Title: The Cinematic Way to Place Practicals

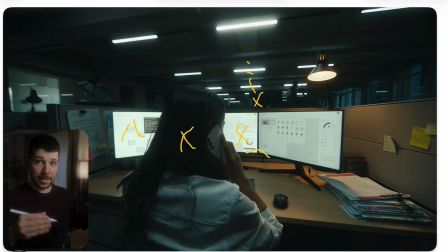You have these leading lines you create with these practicals, you created color contrast with these practicals, and you created exposure difference with these practicals. You can see they're not just for the fun of the game there, they actually have really broad use case.
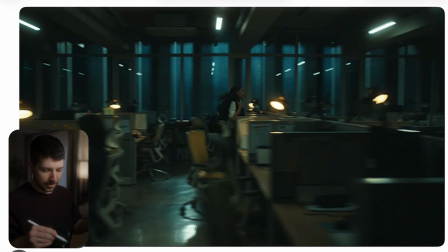When we look at this moving shot, you can clearly see it even better, because now every table has a lamp, but we only turn on every second.
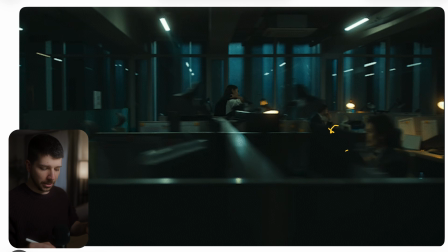As you can see, it's only off, on, off, on, off, on, because when you would turn everyone on, the image would again could be flat.
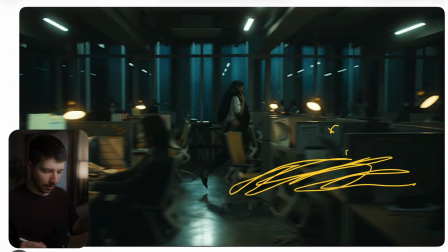We don't want to light the foreground. The foreground has to be dark, so that the next point can be bright, dark, bright, dark, bright, dark, bright, dark.
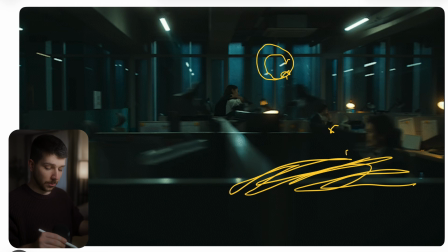And even, you can see the background has this nice coolish tower, we a little bit on blue hour, and have this warm skin tones and another usage of color separation.
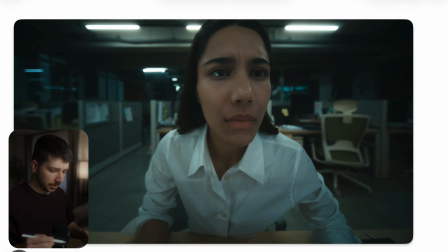This is now the POV of the monitor. You can see the overall shot now is pretty flat. So that's the reason, because of the brightness of the monitor. They're in this triangle setup, so she gets lights from every corner.
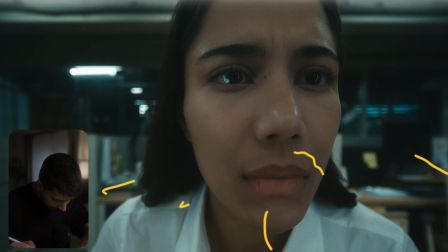But I don't think this is sometimes a good thing to do,
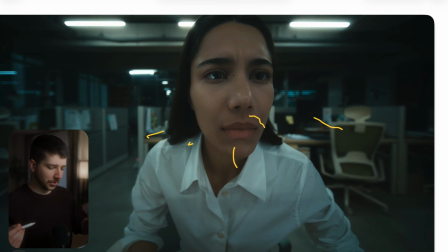because monitors have also this very weird color temperature and not pure white, and everything starts a little bit flatter.
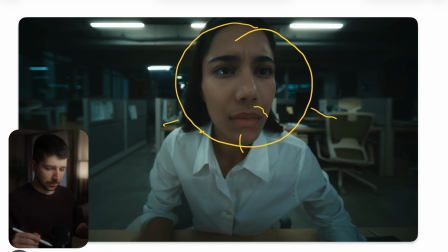You can see she's getting a beauty setup. She has maybe another light or reflector that's giving her a little bit of key, but overall she looks really flat. But again, they choose the same look as before, with the practicals on the ceiling in the background, which help leading lines. Overall, POV scenes, use the widest lens you have. It's always a cool look.
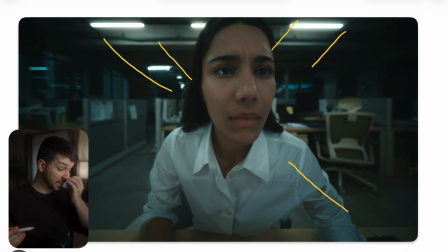People like wide angle lenses, 12mm, 10mm nowadays, because the audience in commercial likes views that are not normal. When you have a view that's not normal, the audience notices even more, and that's mostly what we want as a cinematographer in commercials, because we want the people to look at the commercial. So if you enjoyed this video, I would really appreciate a subscription from you. It's became really dark in this room. I hope you liked the video, and see you next time.